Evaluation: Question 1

In the music videos that I have deconstructed, I've come to realise that there are many typical conventions that follow the country folk genre.
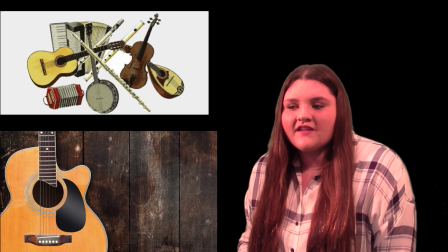(0:08)
The main thing that is used to promote the digipack in all of the videos that I have analysed is the performance from the artist.
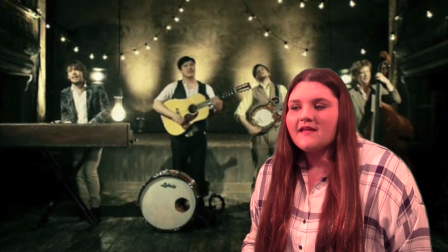(0:14)
This supports Archer's theory because he states that the lip-sync close-up assures us that the band can really kick it. This proves to the audience that their album is worth buying because of the talent the artist has.
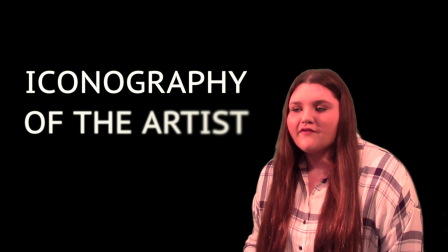(0:25)
Furthermore, many other camera work techniques that are used to create the iconography of the artist to follow the genre, in this case, the country folk genre.
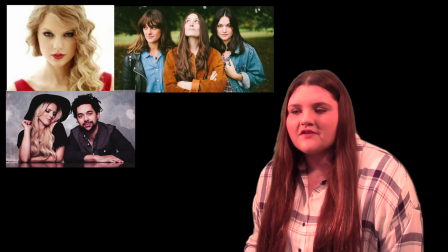(0:33)
I looked at other country or folk artists to understand the general conventions that occur throughout lots of music videos.
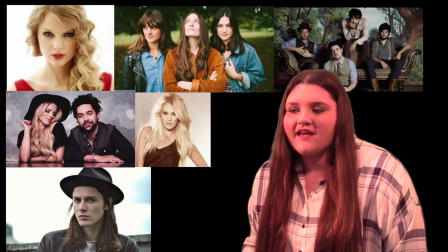(0:38)
Some of these artists included Carrie Underwood, James Bay, Taylor Swift, The Staves and Mumford & Sons. My music video also contains these certain conventions that I found to allow the representation of the artist to be brought forward visually.
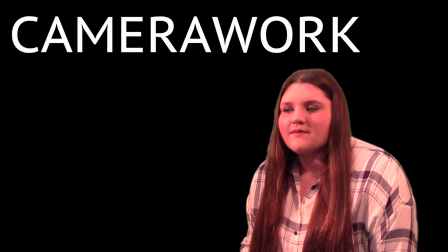(0:51)
Firstly, one of the typical conventions of the camera used in previous country videos would be close-ups and medium shots.
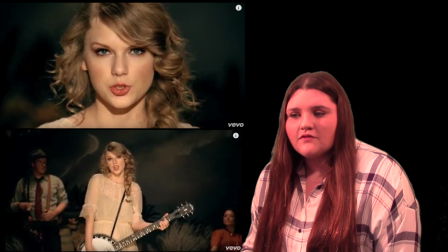(0:58)
This is used for the opening shot of the artist to introduce them to the audience. This is also used in Taylor Swift's music video Mean, so she can be introduced to the audience.
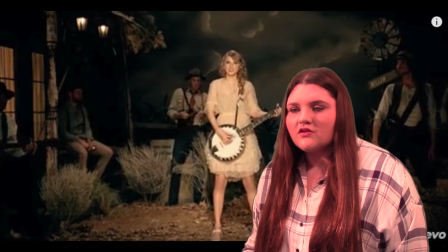(1:06)
Then an establishing shot is used to introduce the beginning of the narrative to emphasise the beginning of the story.
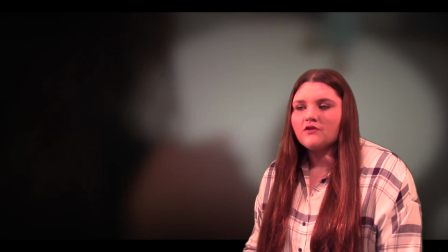(1:12)
In my music video, I will use a gradual fade to introduce the Nashville Girl. Due to my narrative being sad and tiring to the Nashville Girl, I need to portray this through the camera work so the audience feels sympathetic for her.
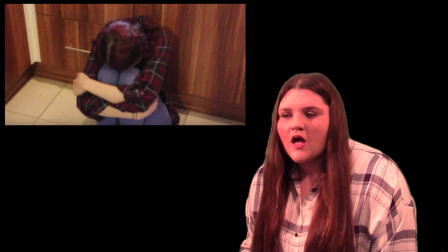(1:23)
I did this by using high angle shots looking down on the Nashville Girl, but also some medium shots when she is centrally framed to make it look like she is lonely.
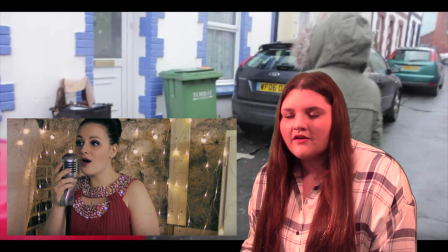(1:30)
Using a narrative and performance-based music video allows a relationship to form between the lyrics and the visuals.
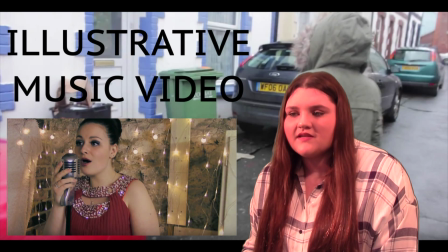(1:37)
Goodwin identifies this as an illustrative music video because my narrative follows along the lyrics of the song. Many country music videos that I've deconstructed use hanging lights in a room
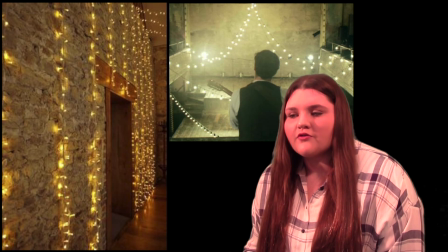(1:47)
that would either be wooden or in a wooden barn or a brick building to show the detail against the wall.
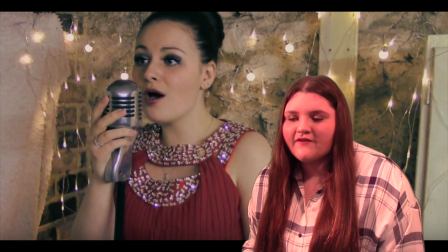(1:52)
I used a brick wall and hung up little fairy lights to follow this convention, and I also borrowed a retro mic to suit the country/folk genre.
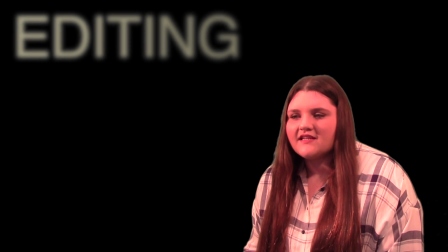(1:59)
This created the vintage look. For the editing of the music video, I needed to follow previous conventions from the music videos I had deconstructed.
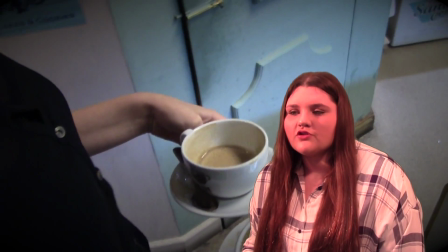(2:08)
During the narrative of the filming, I used mainly handheld shots to suggest that the Nashville Girl was upset or off balance.
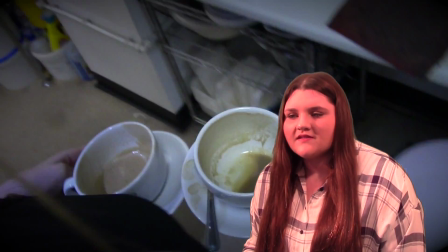(2:14)
I then used the handheld shots or close-ups during the verses to connote this also.
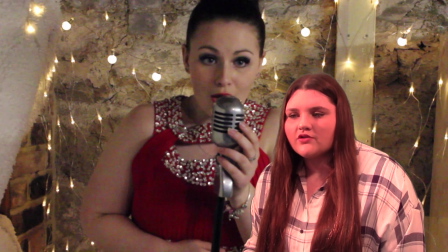(2:19)
Then on the chorus, I would use a still medium shot every time to bring it back to the pace of the song.
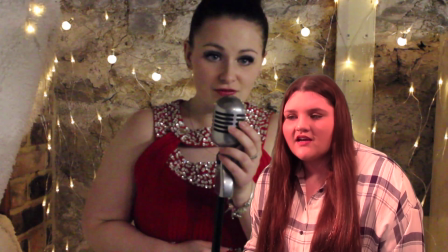(2:24)
Using this shot also allowed the audience to watch the artist sing in a longer take, so her talent could be brought forward just like Archer suggested to prove she could kick it.
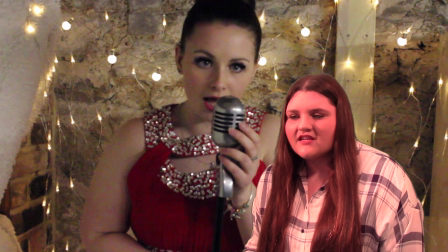(2:32)
In contrast, I also used the theory of Bart's Enigma code to allow the audience to question who the Nashville Girl is.
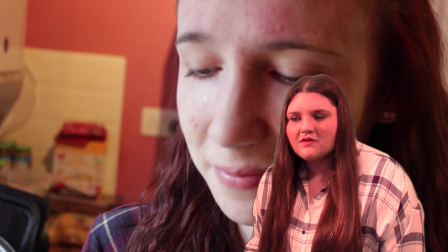(2:37)
I did this by not allowing the audience to see her face until the end of the music video, as this makes her seem worthless and non-existent.
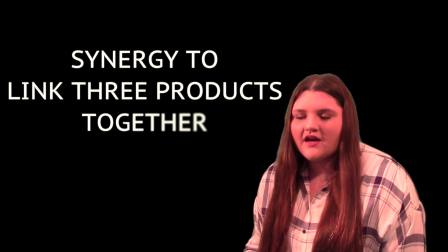(2:43)
I then used synergy to bring all three media products together to promote the artist by using the same conventions and relating them to each other. Comparing my music to other videos of the same genre allows me to realise which conventions I have followed and the ones I haven't.
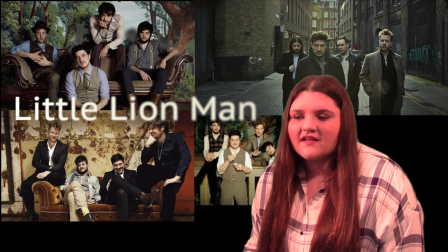(2:56)
I'm comparing my music video to Mumford & Sons' The Little Lion Man, as this is a folk-based song.
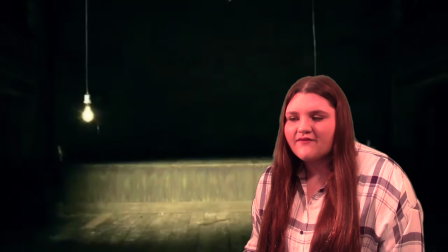(3:01)
The music video begins with a shot of the lights that isn't in focus, and originally this is what I had aimed to do.
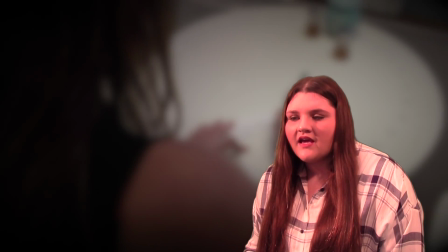(3:06)
But unlike Little Lion Man, I decided to put the narrative of my video at the beginning. This allowed me to elaborate ideas and the emotions of my song even more.
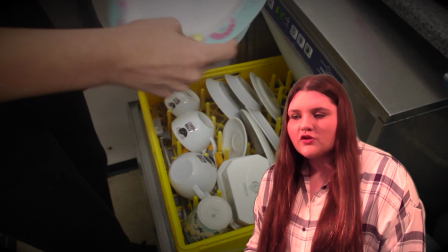(3:14)
So I began my music video with a fade into the Nashville Girl, which already has the audience questioning who she was using the Bart's Enigma code.
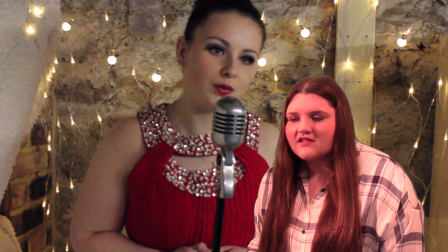(3:21)
After I'd introduced the narrative, I used a slow fade to cut to the artist as she began singing to reinforce Archer's theory.
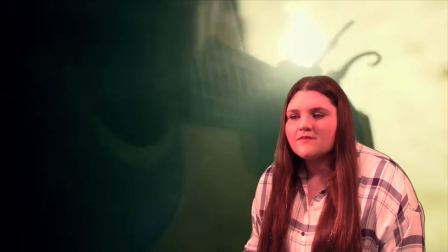(3:27)
Furthermore, in Little Lion Man, lots of close-ups are used of playing instruments to promote their talent.
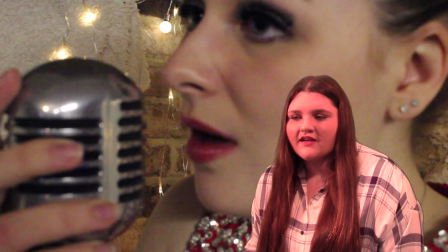(3:32)
As my artist doesn't play an instrument, close-ups of her singing also reinforce this theory. Next, a lot of shots are taken with a wooden background or brick or stone.
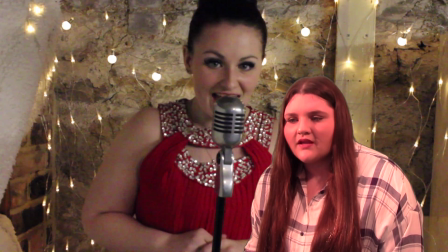(3:40)
I tried to follow this convention by using stone background also. When I used this with the fairy lights, this also began to show the detail on the wall.
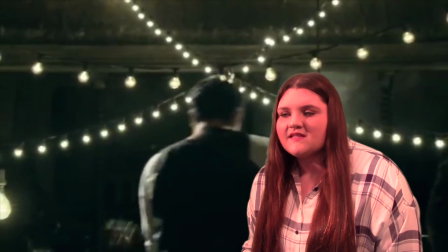(3:47)
The Mumford & Sons music video completely supports the folk genre that they are trying to reinforce.
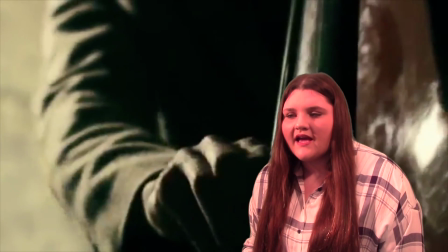(3:52)
This is done by the mise-en-scène throughout the whole video and the stereotypical warm lighting that is used in many folk videos.
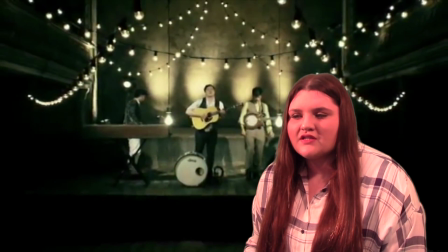(3:58)
The band is represented as being honest and generally likeable due to their approachable appearance and the music that they perform.